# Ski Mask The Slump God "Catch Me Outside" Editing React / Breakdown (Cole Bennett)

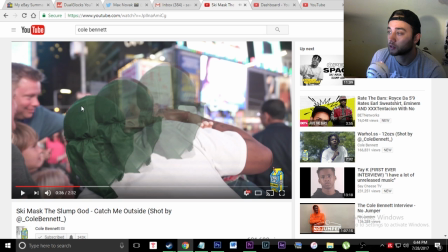And then some simple ghost effect right here, just tripled out the layer, cropped out just him, and just moved it over a little bit. Like, I'll say it again, look up Young Lean Editing Tutorial. I talk a lot about how to do stuff like this.
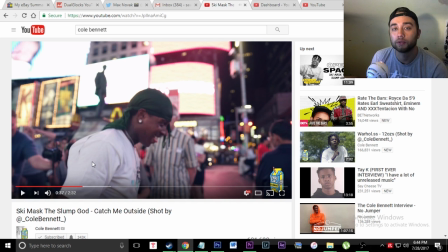A little bit of that liquefy effect, that's pretty simple to do. Same as the Jimmy Wapo Eyes effect, except just using the pinch tool from it.
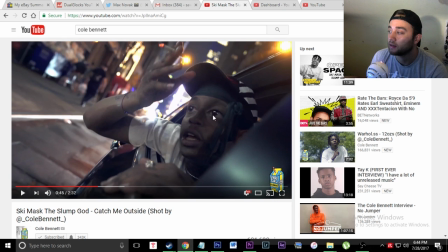Like I said, you're seeing the eye effect here again, and he might have even motion tracked it just so it stays on the eyes, just so whenever it's moving, it stays normal. So look at my Jimmy Wapo eye effect. I actually link you to how to do the motion tracking part of it also within that video.
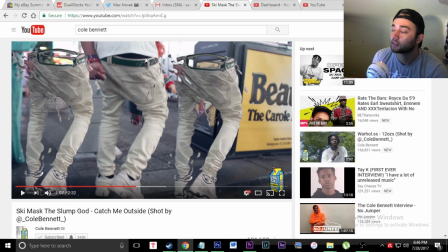And then here's the cloning that I was talking about. So basically what he's doing is he's taking his pen tool in the crop effect in Premiere or After Effects. He's cutting out just the legs, and then what he's doing for that layer is he's adding that shiny embossed sapphire plugin,
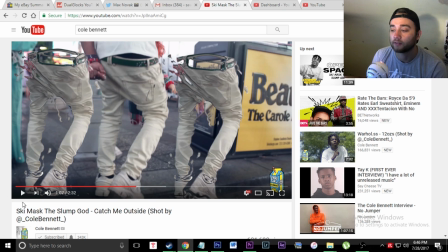and then he's just moving it over to the right, and then just duplicating it, moving it over to the left. It creates this cool little clone effect like that, and it looks pretty cool of him walking.
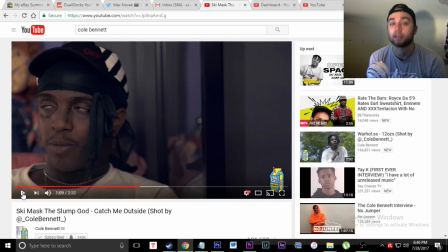So, like I said, Young Lean. In that Young Lean tutorial video, I talk about how to do all of that. It's like very similar to a lot of the stuff that he's doing in this video.
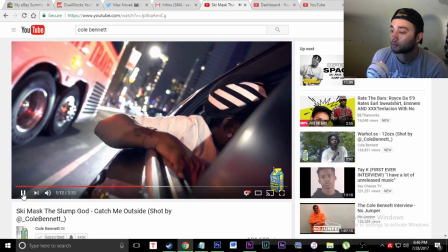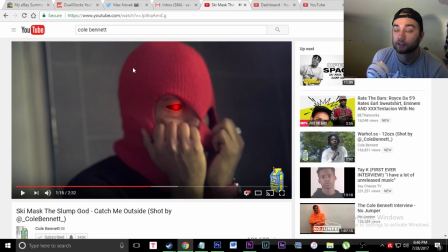So there's a little bit of pixel sorting flashed for a little bit, and then you're seeing him with that glowing eyes. So basically he's just taking a layer, putting it over, and just masking out this part of the eye, and then putting just a glowing circle in the middle.
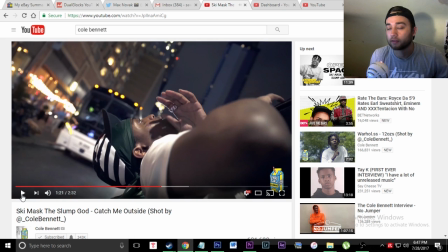So right here, whenever the hat drops, he also drew another layer covering the hat just to highlight it.
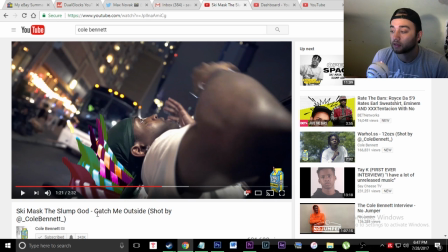So he duplicated it a bunch of times, and then he just changed the colors of it. So that's pretty cool. If you pause it, it's kind of hard to see just because it happens so quick. But if you pause it like this, you can see he really did all the work, duplicated it like all these times just to make it like fall like that.
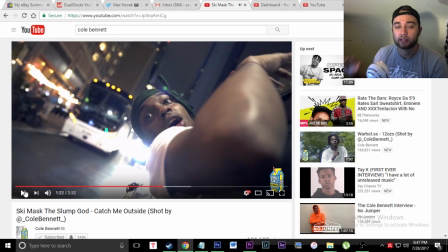So the way he plays with motion and the way he sees things in a certain way is just very interesting, and it's the reason why, even though I'm teaching the effects, it's still very hard to make it like Cole Bennett, just because he has the mind for it. He knows how to do it, but he knows how to apply it.
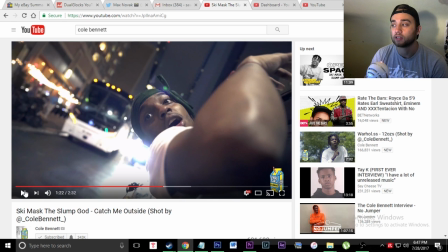So learn the effects, and then once your creativity starts picking up and you can just see a moment whenever you record it and just know that this effect will be good for this,
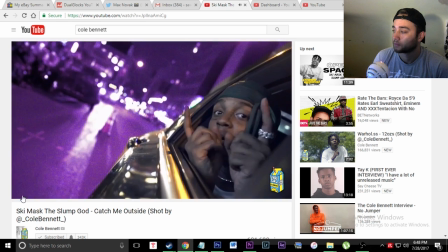you can create something just like this. And then, like I said, another crop here.
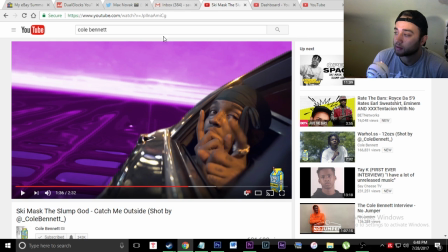You can actually see where the crop is right there. And then he's just adding that weird, like, liquefied video layer that he has right there.
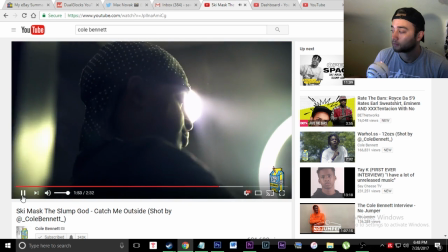Pixel sorting a lot there, and then transitions into just normal. And then this is probably one of the coolest effects.
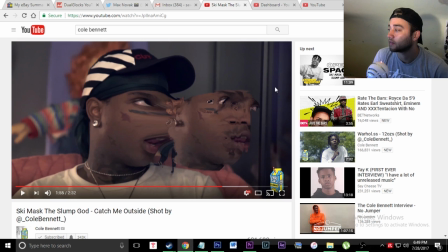So what he's doing is, like I said before, cutting out the face like this, and then he's adding that emboss, and then he's just moving it over. But what he also did was he used the liquify brush in After Effects to drag his face and stretch it, and then he keyframed all of that just so it looks like motion of like the face is over here,
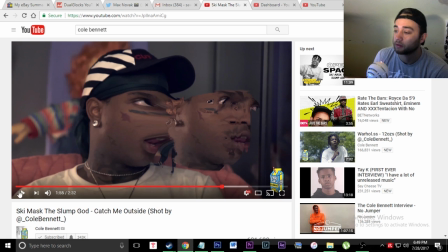his face stretched out, and then they both retract into normal. So that's pretty cool. Right in the end here is just throwing some B-roll in, not too crazy editing.
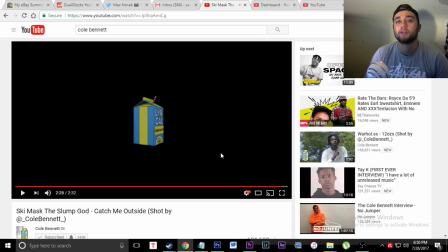So anyways, that's probably one of my favorite ones he did just because he weaved it together really well. I liked a lot of the Sapphire Distortion stuff that he's doing. So like I said, go look up the tutorial video. I basically cover almost all the effects in this video just in that video.
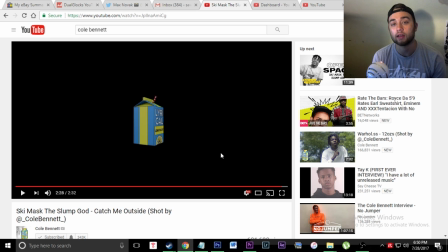So like I said, Young Lean editing tutorial Max Novak. Search that on YouTube. It'll be the first result. Anyways guys, I hope you enjoyed this video. As always, leave any video suggestions down in the comment section below. I'll be sure to check them out, add them to my list, start reacting to them, start teaching you guys how to edit like them.
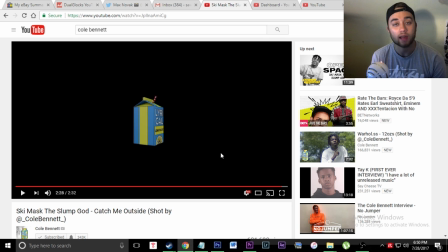I hope you guys enjoy this video. Leave a like, comment, subscribe, and I'll see you guys later.